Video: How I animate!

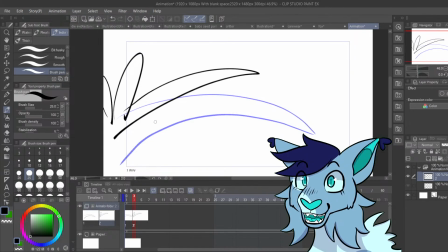4:20 So you make it go up here, and then you make it go there, and then you make it go there, but then you have to add in-betweens to make it look smooth like this. But on different frames, of course. The problem with that is that if you overuse frames, it can make things look off model quickly, but it's also a lot more work.
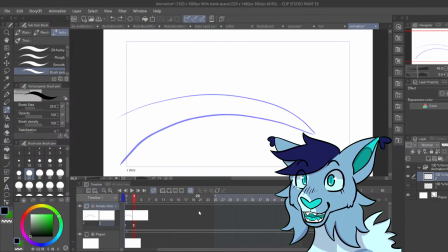4:39 So I prefer, especially getting the basics down, to use the most minimal frames to get a smooth look. And people like Day, which I can link at the end of the stream, do this very well, and I highly suggest studying their work.
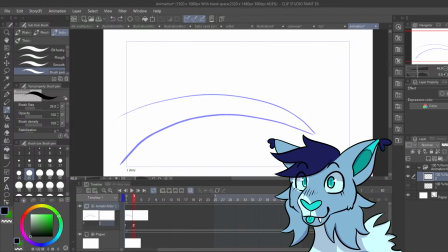4:57 And I'm gonna keep this stream public, and I'm not gonna delete it like I usually do. Um, I'm just turning up the stabilization a bit. So pretty much following an arc like this, make it smooth.
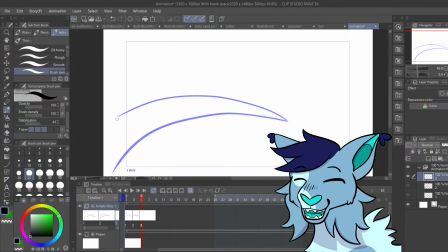5:18 Um, I'm just gonna go pretty quickly, so this is not gonna be my best work. So I apologize.
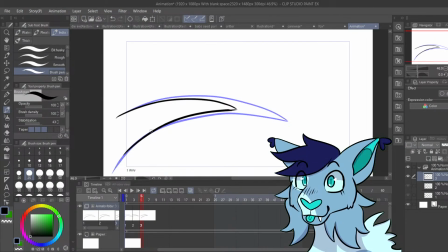5:38 Um, in case chat's not looking. So then we have it like this, and then you can have a taper off like that. And see, that seems pretty smooth. It's like a smooth, it goes away. But if you want it to flip up at some point,
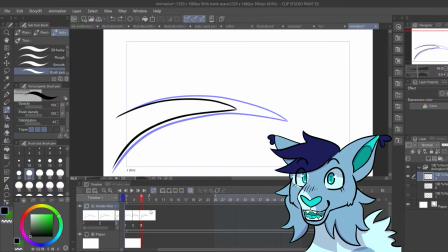5:57 because in reality, like, tails don't necessarily like flip up like that. If it's just walking away, but it does make it look more dynamic and a little bit cooler, in my opinion, is to not like overuse frames a bunch and overthink it, because you'll know when you play it if you need more
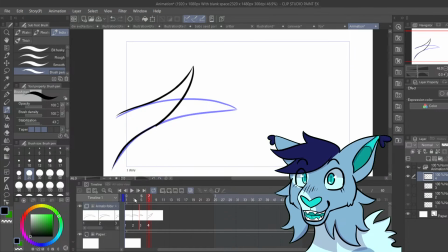6:16 frames, of course. And sometimes taking away frames actually makes it easier for a quick movement and stuff. Um, it makes it look smoother to take away frames too. I'm gonna lift that part up. It's giving me
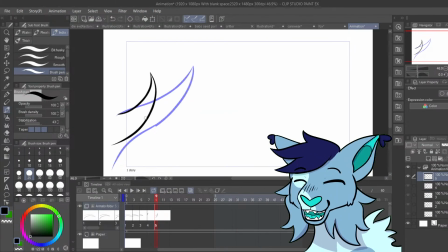6:38 something like that. And then it can like taper off and stuff. You can even have more there. Um, the problem with this is that it looks like it slaps up really quickly.
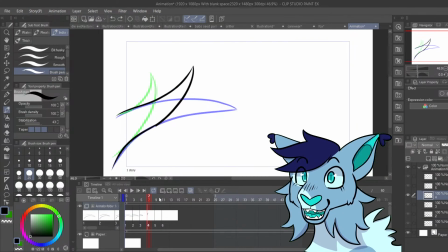6:53 And so I don't recommend doing that unless you add another frame here. Unless you like that look, of course. Um, just like another frame here. And what I usually do, especially for smear frames, is I put it on a 1, because I usually animate at 2s.
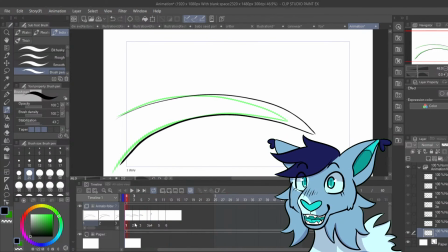7:11 And it can make it look smoother. But if it doesn't look smooth enough, you can put it all at 2s.
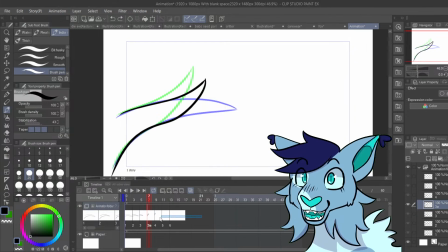7:17 But if, and sometimes if the middle one, the middle frame that's kind of like a quote-unquote smear frame, doesn't look great, sometimes the first can make it look smoother like that. So, to quickly redo all this, right?
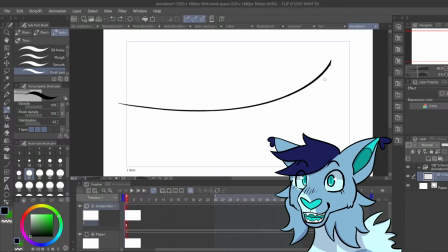7:37 So that's kind of just one movement, and there's more to this part of the lesson, kind of, if you have, like, another, like, a tail. I'm not adding fur, because that makes it more complicated, and it's going this way,
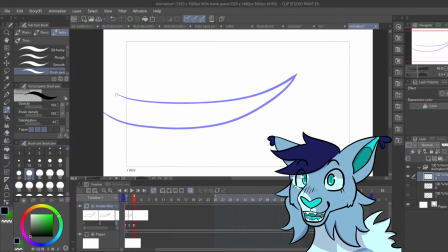7:55 kind of to make it look smoother still. You can have it do this, and then you can kind of have that taper off. This works better when it's a longer thing. I mean, a longer distance to this point or this point for off screen.
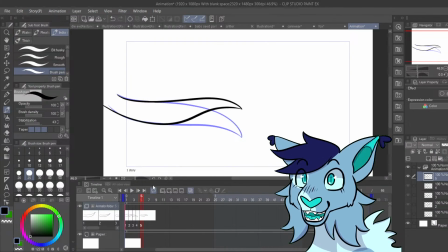8:20 So then you can have it spring back up, which is why people like this kind of motion with tails, because it kind of springs back up and it looks kind of satisfying to people like that. And I made a mistake and I put them all at once.
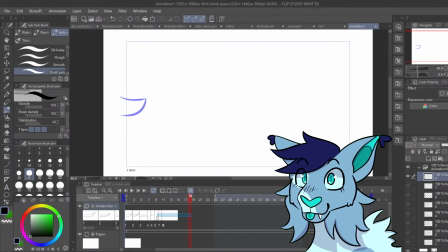8:40 um, Real quick, the good thing about this program is that um so I'm figuring out how to lasso these guys.
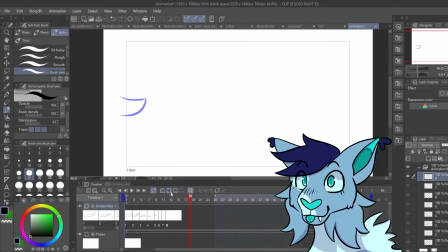8:55 If you have been consistently moving at like this, see there's a bunch of frames in between here, but it'll jump that same amount each time, and it does that unless you manually click off
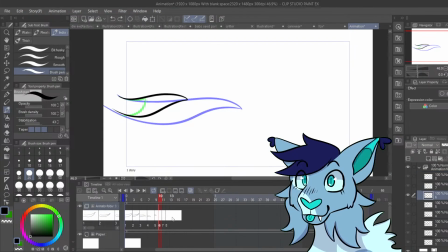9:09 on a different frame to move that frame. I'm gonna add timestamps, I think, because I'm rambling a lot, so people can find more useful information from this. Because this is not super useful when there's too much rambling.
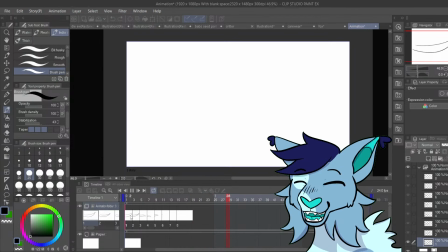9:27 So yeah. Again, it's very janky, because I can do it better, I swear.
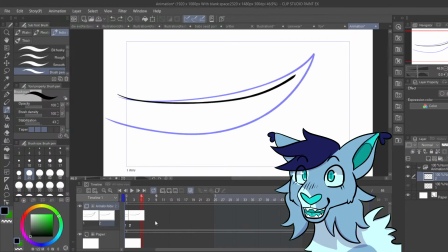9:35 But it's pretty much all about getting it pretty on model, because if you saw here, this doesn't match up, like there's a space in between here, but this doesn't move up.
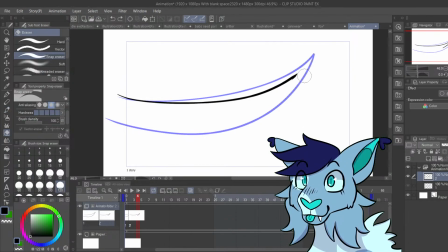9:48 So lining things up to get it looking pretty smooth is useful and recommended.
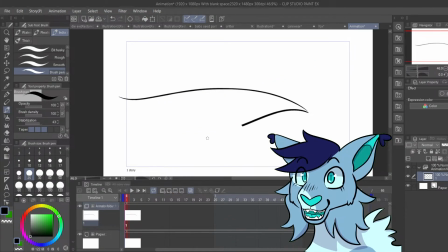10:06 But yeah, so just kind of like to quickly do this again. Um,
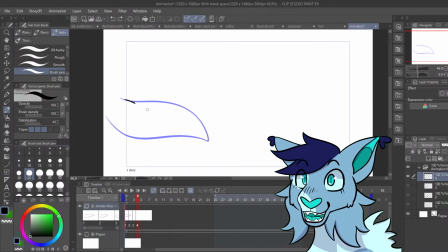10:19 all that. And I think I ran out of frames a little bit, so it's gonna kind of overuse frames in this, and this is kind of like, if you want it to look like it's going consistently,
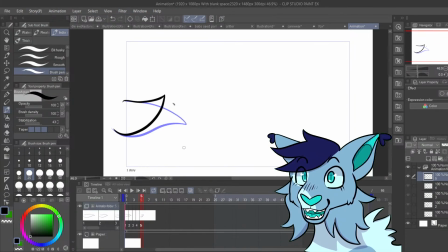10:34 this kind of quote-unquote overuses a little bit of frameage in the same area. Oh, but I made a mistake again.
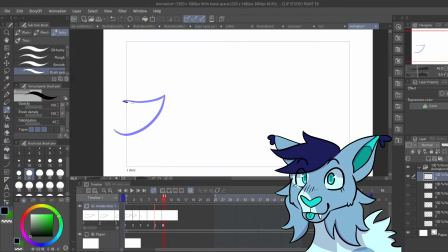10:54 Yeah, that looks good. And then I'm just gonna not add another frame. So it's kind of like that motion again. All of that. Again, if I spent more time on it, I could perfect it a little bit more.
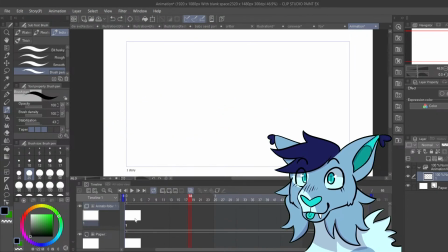11:12 Oh. And then for more... Oh, hello! How are we all? More things, like an eye blink.
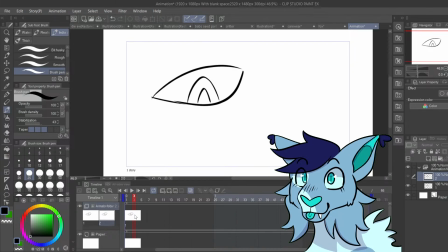11:36 We have our eye. And again, it's kind of like, don't overuse too much. I'm gonna go for like quick eye blink and stuff. This can help. I usually copy and paste these since it makes it go quicker,
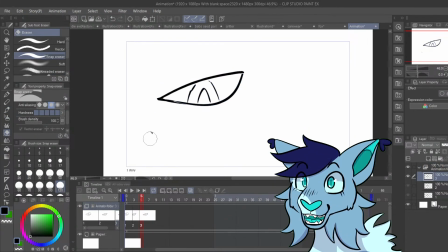11:55 and if you draw it and it's over and over again and it's more off model, it can make the finished thing look a little bit weird. Unless you like, unless erasing tiny bits is more time consuming than tracing over the onion skin stuff to make it look more consistent.
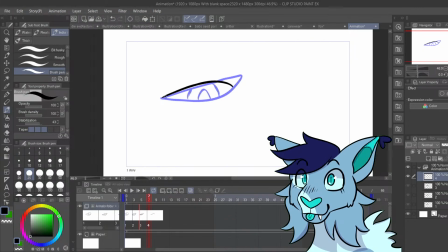Pretty stylized. As you can see, I'm a little picky with everything. Yeah, pretty much.